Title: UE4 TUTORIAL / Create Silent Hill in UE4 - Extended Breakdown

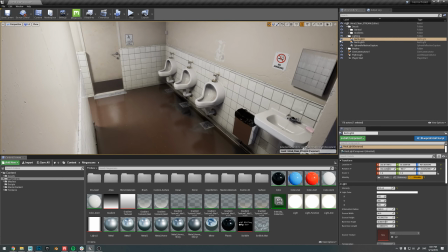[28:31]
So if we go ahead and turn that off, like,
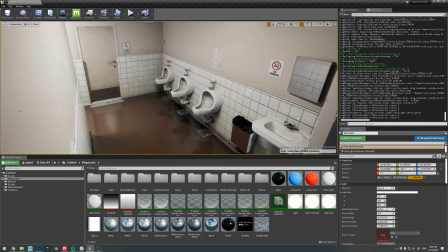[28:35]
actually, if we can just turn ray tracing on and off, you can sort of see what's going on. So now it's off, and now it's on. So I'm not sure how well it's being picked up on the stream,
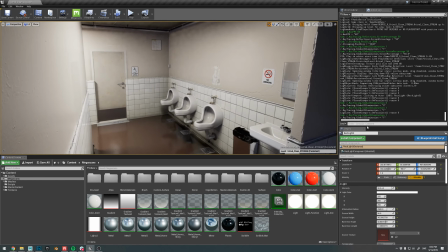[28:49]
but it's pretty noticeable here, and especially, you know, in the darker places.
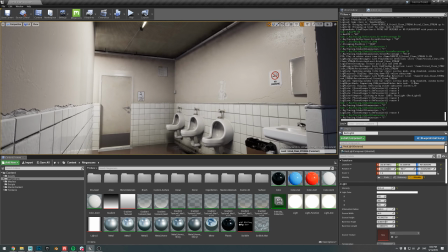[28:55]
Like, we can check out the roof up here. If I turn that off, you can see like the roof is just dark.
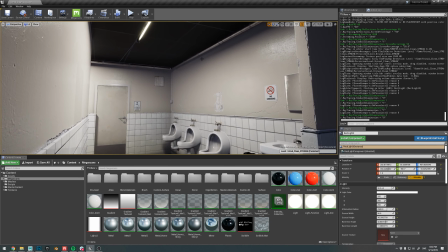[29:01]
Like, it's a pretty dark material, but well, it's not dark, but it's like it's completely unlit.
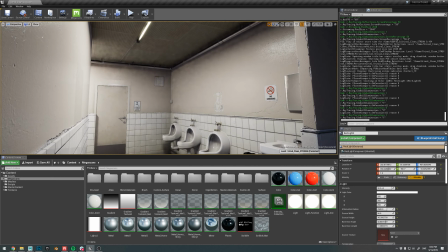[29:09]
But once I turn on the global illumination, like the light from the room sort of just bounces up and illuminates it.
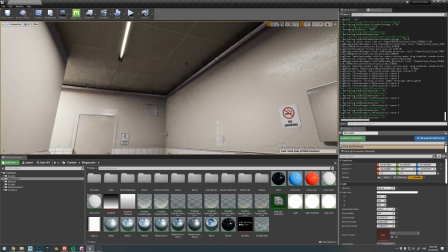[29:18]
And excuse me.
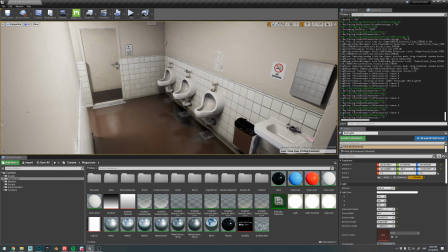[29:21]
So it just made everything easier, and it sort of just like the shadows became a lot more,
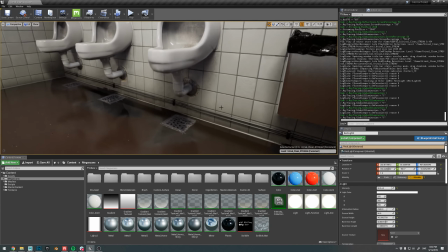[29:28]
you know, smooth, like they very realistic. So if I go into the lights here
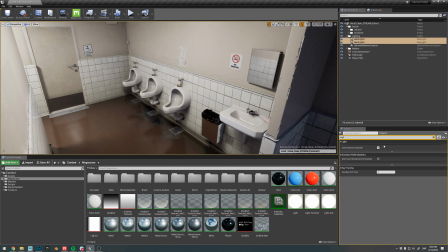[29:37]
and if I search for ray tracing, we can turn on and off the ray trace shadow, so you can see sort of just how much difference it makes.
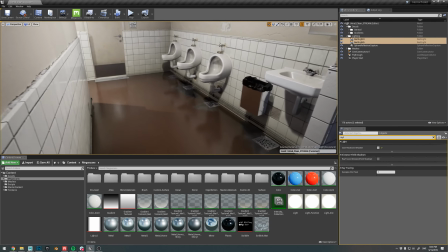[29:45]
So if I can find a good angle here. So not only does it
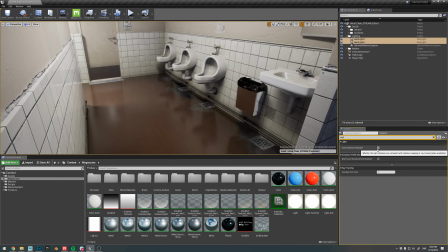[29:52]
properly sort of diffuse the shadows,
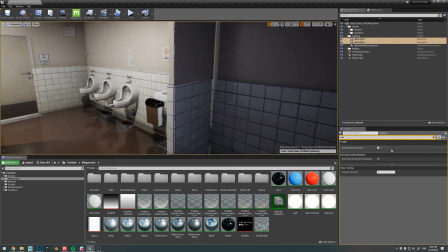[29:56]
but it also makes sure like that you don't get any light bleed, like light coming through the side of the
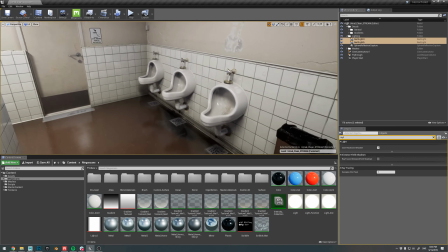[30:05]
behind meshes and stuff like that. So it really does a lot of work for you, and it just makes it look a bit nicer.
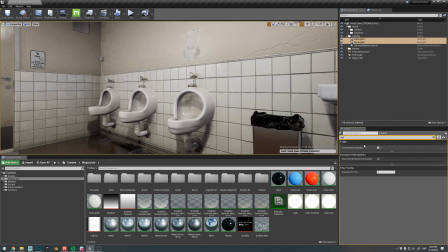[30:13]
So in this urinal here, you can see we got some light shining through from back here.
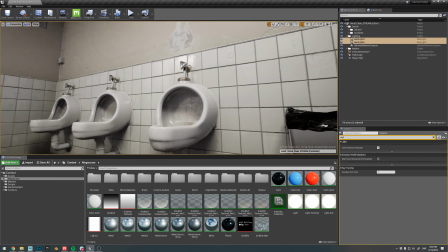[30:18]
If I turn the shadows off, back on, it just sort of just makes it look watertight and beautiful.
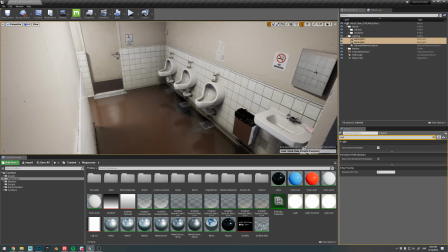[30:25]
If you can call a urinal beautiful. And then on top of the lighting,
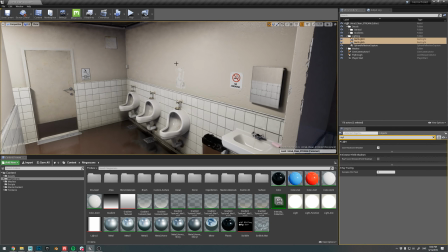[30:32]
so since we're in a bathroom, like one of the reasons, you know, why we went for a bathroom was because the lighting, which would lend itself very well to ray tracing, and also because there's a lot of reflective materials.
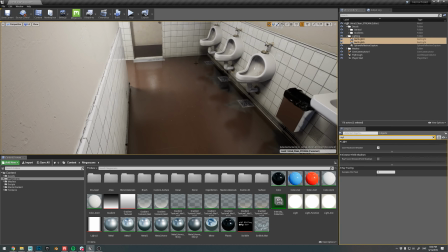[30:46]
We have the tiles, we have the sort of lino floor, we have mirrors, we have porcelain.
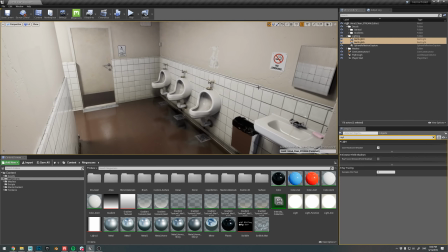[30:54]
So like there's so much stuff that's reflective.
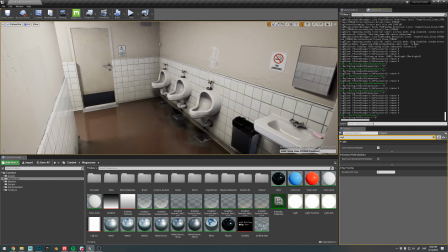[30:57]
So if we turn reflections off and on, you can see just how much you get from that.
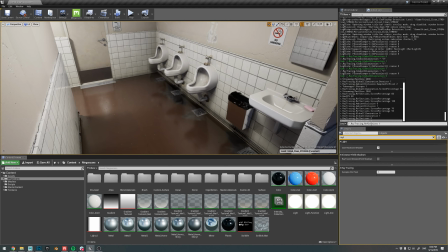[31:07]
Drink some tea here. So you can just turn that off and on again. So off and on.
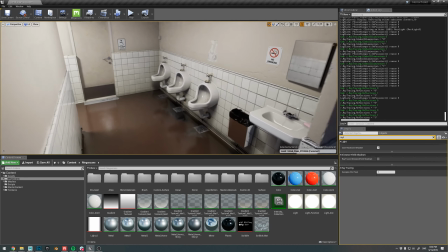[31:15]
Nighttime, daytime. So yeah.
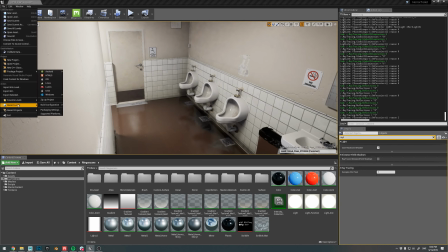[31:23]
Yeah, okay. So I just wanted to do the sort of comparison in the horror version again.
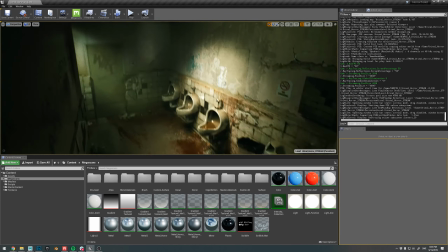[31:31]
Play. Set it. There we go. So in this one, I'm not using
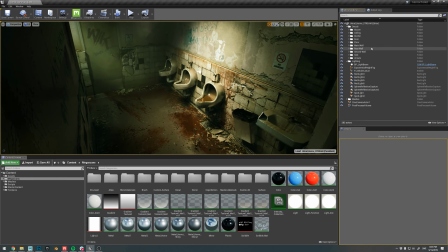[31:39]
global illumination, but instead I am using reflections,
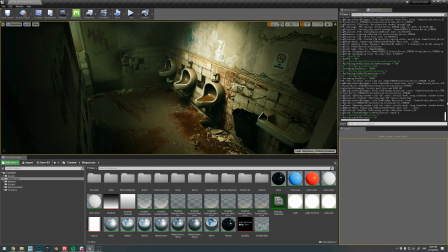[31:44]
and the reflections are doing just as much in this scene as it did in the other one. It just sort of, it's kind of hard to explain, but you just get so much for free. Like it just grounds everything and connects everything that's reflective.
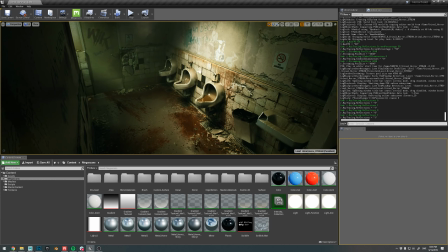[32:01]
And like the more bounces your computer or target hardware can afford, the better, obviously,
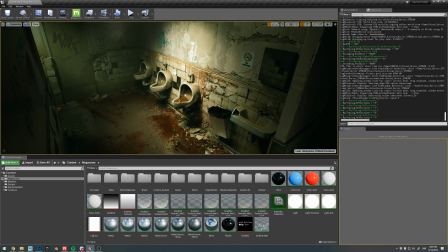[32:09]
because you know you can have like mirrors mirroring mirrors, you know, infinitely if you have the computing power.
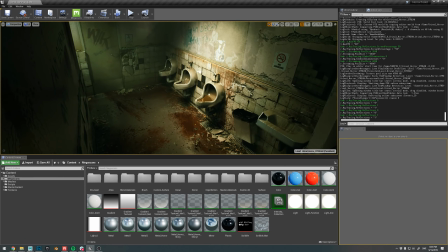[32:18]
And like it's subtle, but like if you do the on and off comparison that you see so often online, like it's you really can't tell when it's like side by side.
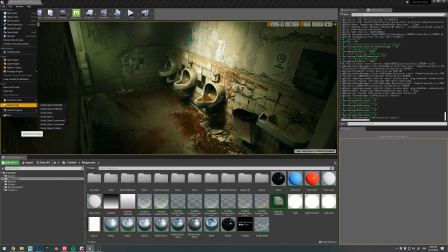[32:32]
So, if I go back again to the clean one here,
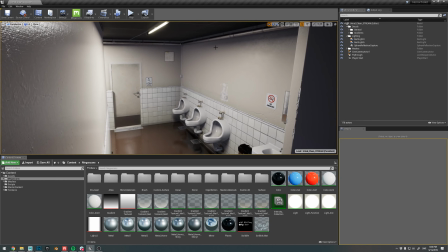[32:39]
and so yes, regarding the global illumination and the lighting,
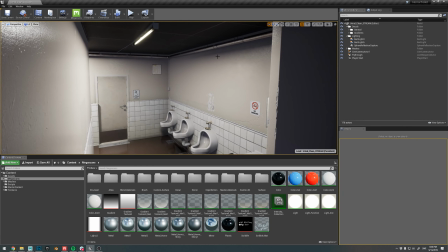[32:45]
so the interesting thing here is that not only sort of does the light propagate nicely and evenly across the scene, but it also, you know, samples colors that are on the
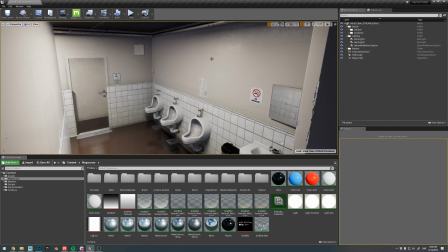[32:56]
wall. So this scene doesn't demonstrate that very well, but let's say well, I guess I could demonstrate it.
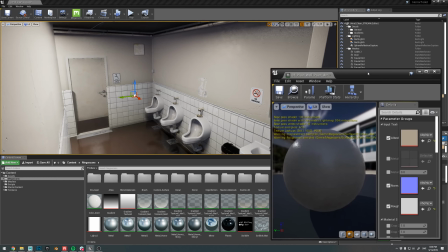[33:04]
No, it would be funny if my demonstration doesn't work just because I'm in a stream now. If I'm wrong, but we'll see.
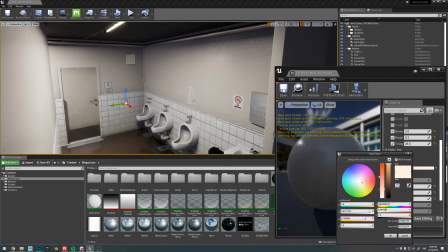[33:10]
But yeah, if I adjust the sort of redness,
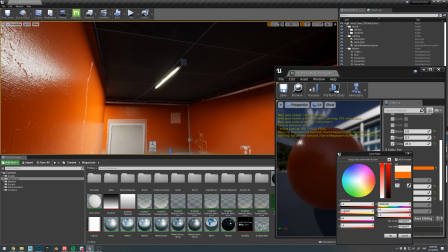[33:15]
yeah, we're getting bounces, like red bounces up here in the ceiling from the light.
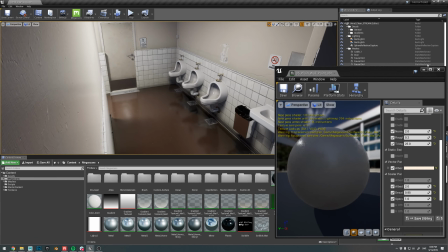[33:24]
So yeah, that was sort of how I lit the clean version.
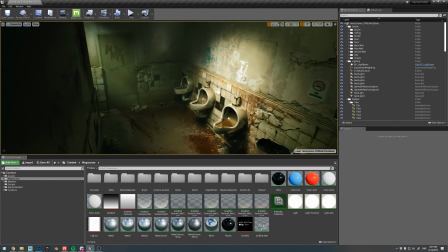[33:31]
If I go back into the horror version here, I'll just sort of quickly go over how I set that up, since I'm not using ray tracing here.
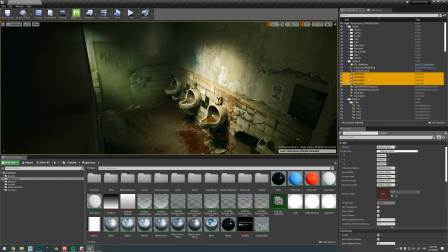[33:39]
So you can see here, I have a couple more rectangular lights and also a couple spotlights.
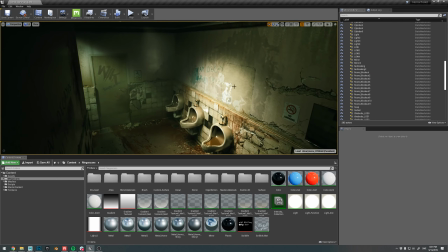[33:46]
And part of the reason why I have more lights is because I'm actually sort of covering more ground here.
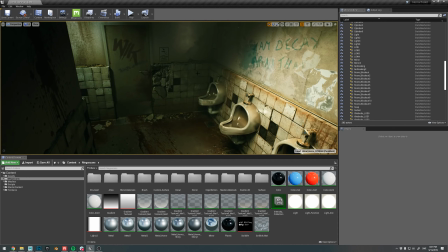[33:53]
So for the ArtStation pose and the promotional material for it,
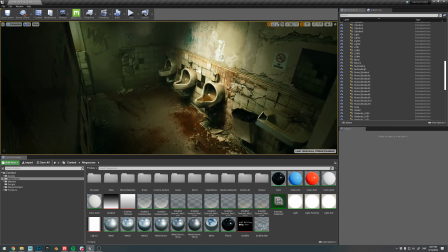[33:58]
I needed more angles than just the hero shot, you know, for the transformation.
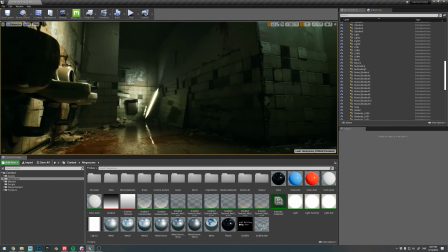[34:03]
I needed a shot here, looking back into the bathroom, also one here, looking into this really nasty corner.
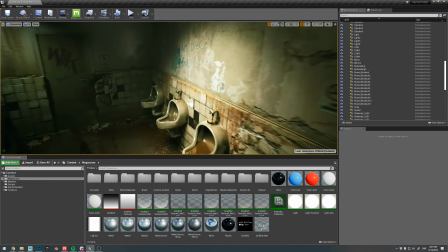[34:13]
So I needed some more lights. Like I needed lights behind, and I also needed lights, like more sort of defined light here.
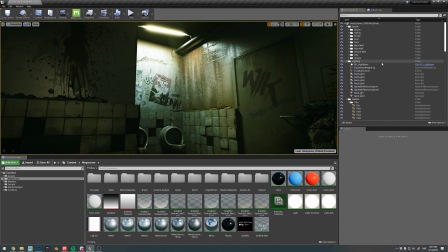[34:20]
And so we can just sort of toggle the lights on and off,
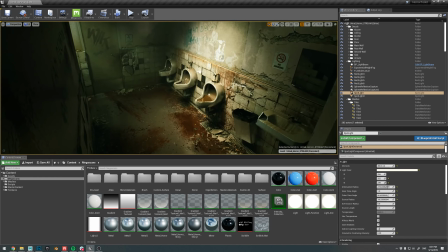[34:25]
I guess, like the spotlights, sort of just see how I went about lighting it.
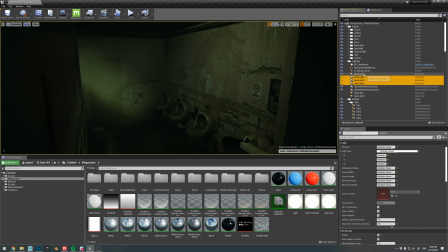[34:30]
So if I turn these off, and we got the rectangular light here.
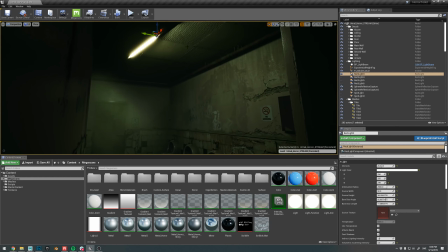[34:36]
So this one I'm really more using like an ambient light. Whereas in the previous one, this was like the key light. This was what really lit the entire thing, like the main focal point light and all that.
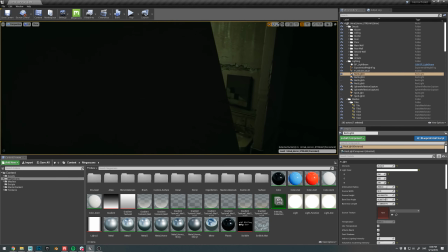[34:49]
Whereas now it's a little bit more subtle. And instead, I'm using a spotlight.
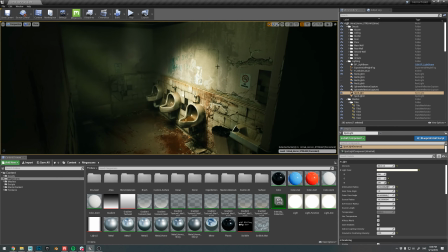[34:55]
And the reason for doing that is, yeah, it's pretty obvious. Like I really wanted that contrast. I really wanted to, you know, pull the focus towards this area here,
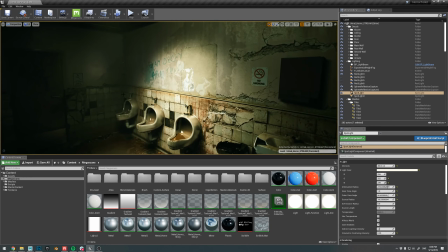[35:06]
which is, yeah, it really is the, you know, focal point. So yeah, it was just easier to work with a spotlight than a rectangular light there.
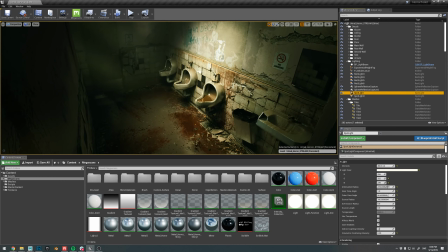[35:15]
And then the second thing I added, let me just double check which one that is.
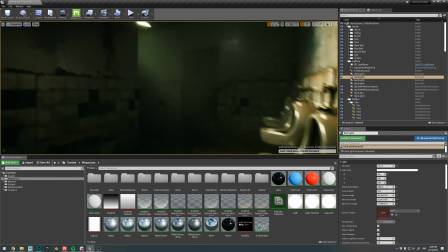[35:20]
That is, where are you? Oh, there you go, there you go.
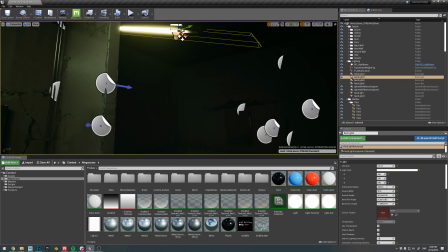[35:27]
Which is actually not doing anything. Interesting. Right, so let's move on to the next one, which is behind the corner here.
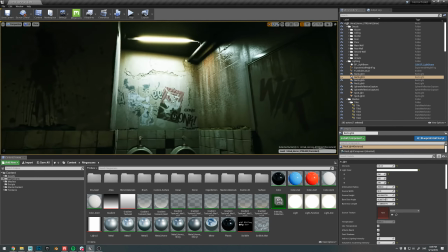[35:37]
So this one, I'm actually,
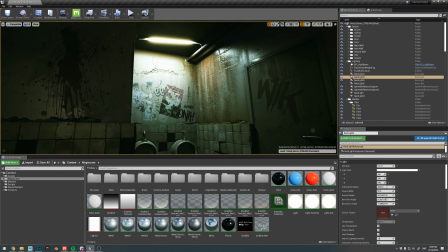[35:40]
so sorry if I'm confusing you, but this one I'm actually using as the actual light for the fluorescent light here. So I'm like really powerful, really high intensity, and
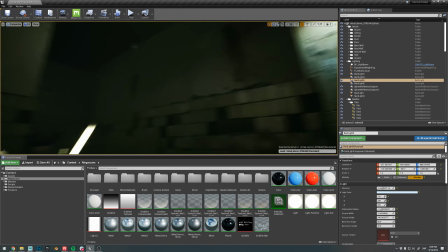[35:57]
yeah, it really works together with like the general darkness in the scene, and just sort of having this, you know,
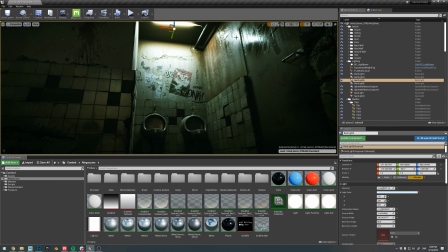[36:05]
really overpowering, almost sort of sour light, you know, like the whites become, you know, almost crunched there. It sort of just gives you that horror feel. Then I also have a spotlight here,
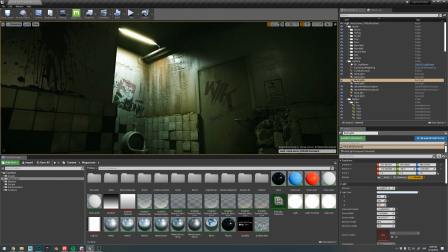[36:19]
which I sort of just use to add a little bit of bounce to this door here.
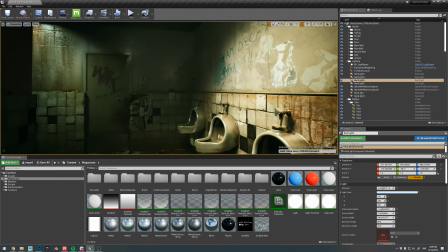[36:27]
Some fake GI. And that's really all.
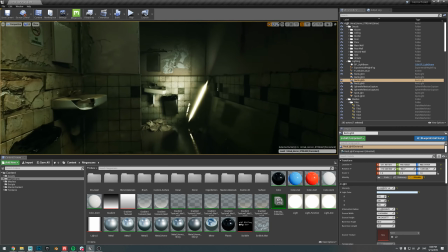[36:33]
Oh yeah, this one of course. I love this one.